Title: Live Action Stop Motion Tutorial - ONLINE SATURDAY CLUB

Hello filmmakers, I think I might use some stop-motion animation today to take a drive in my chair.
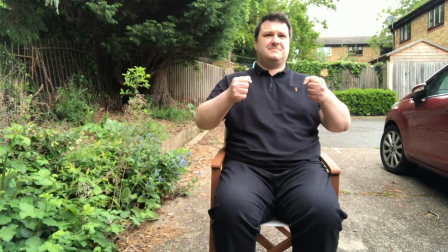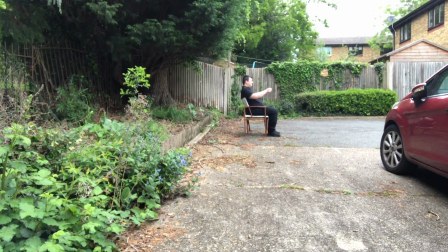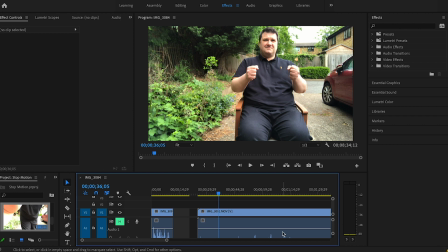We all know that in traditional stop-motion animation, we put lots of thought into what our object or character is going to do, then put that character or object into a pose take a picture
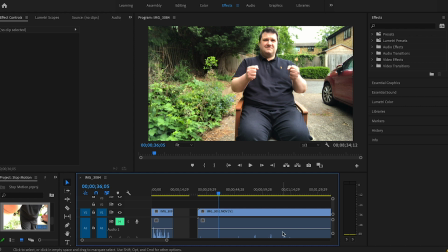and then move them to the next part of their journey take a picture move them to the next part of their journey take a picture and so on however in this form of live action stop motion you can make your whole animated film without
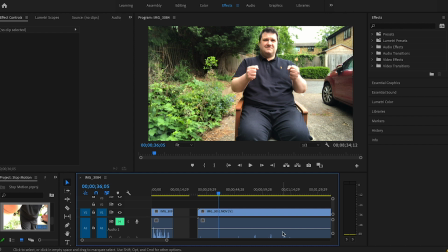having to take pictures you don't have to stop and start the video just record a video as usual and remember to pose then move to your next position, pose and move to your next position, pose and move to your next position.
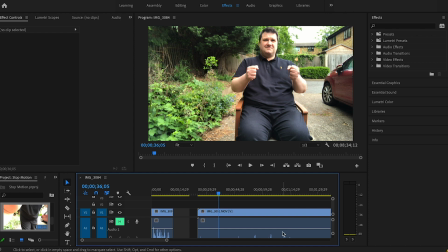You don't have to stop and start the camera. You do have to make sure the camera is as still as possible. So as you can see this here is just one video I put
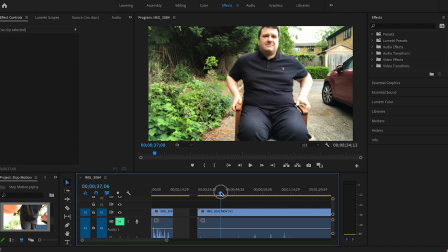myself in my position posed and then moved to the next position
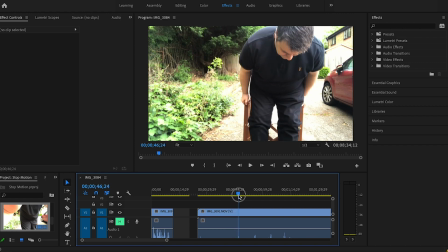I pose and then I move to the next position I pose
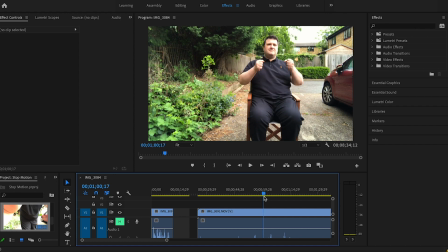and then I move to the next position and then what I did is I kept doing that I knew the journey that I was going to go on and as you can see I did it lots and lots of times,
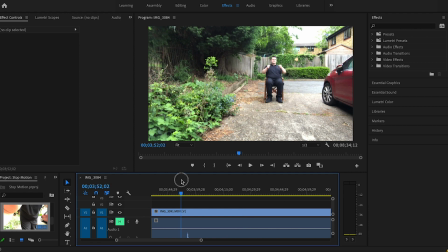I must have spent 10-15 minutes doing this and then what I did then is import the
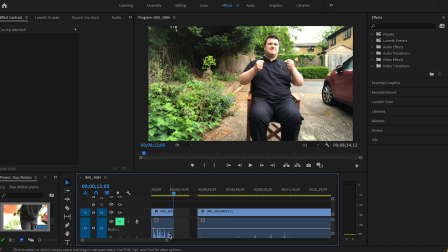video that I shot on my phone into Premiere Pro and I cut out all the moments where I was moving the chair backwards and adjusting myself so that all I have left are
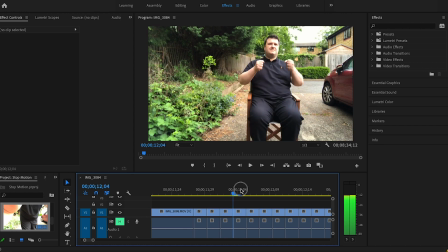the little bits where I'm moving back and if we play them there
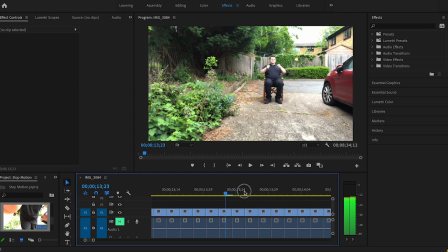we go now I appear to be the share appears to be moving back whereas in reality what's happening is I'm
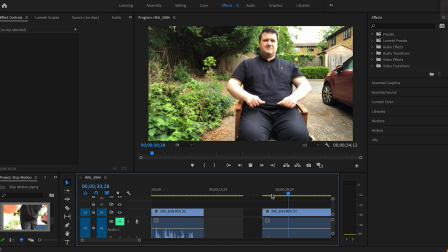slowly positioning myself into the different poses
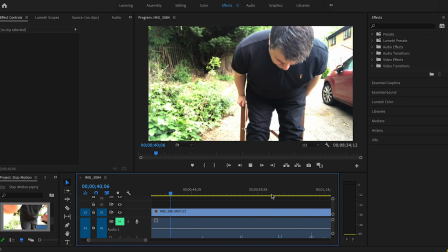pose there we go move the chair back so what was really a very slow process
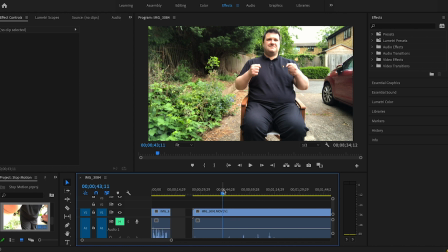in the edit becomes very fast-paced
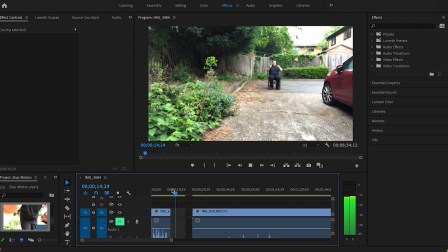stop motion animation of me driving my chair off to work or wherever i'm going and it helps that i've added in a car engine sound effect too helps us sell the effect so that's it it's very simple you've got to think about the journey that you or
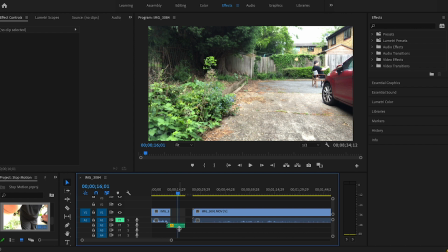your character your object are going to go on think about that plot out the direction they're going to go in
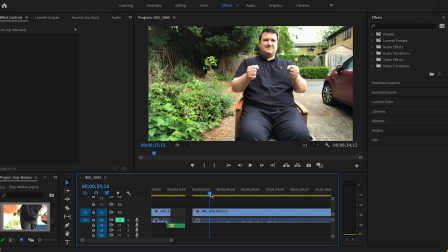and then roll your camera make sure it's very very still and keep it rolling as you place yourself in your different poses knowing the moments that you're going to use in the edit it, then move to the next pose, move to the next pose, and move to the next pose.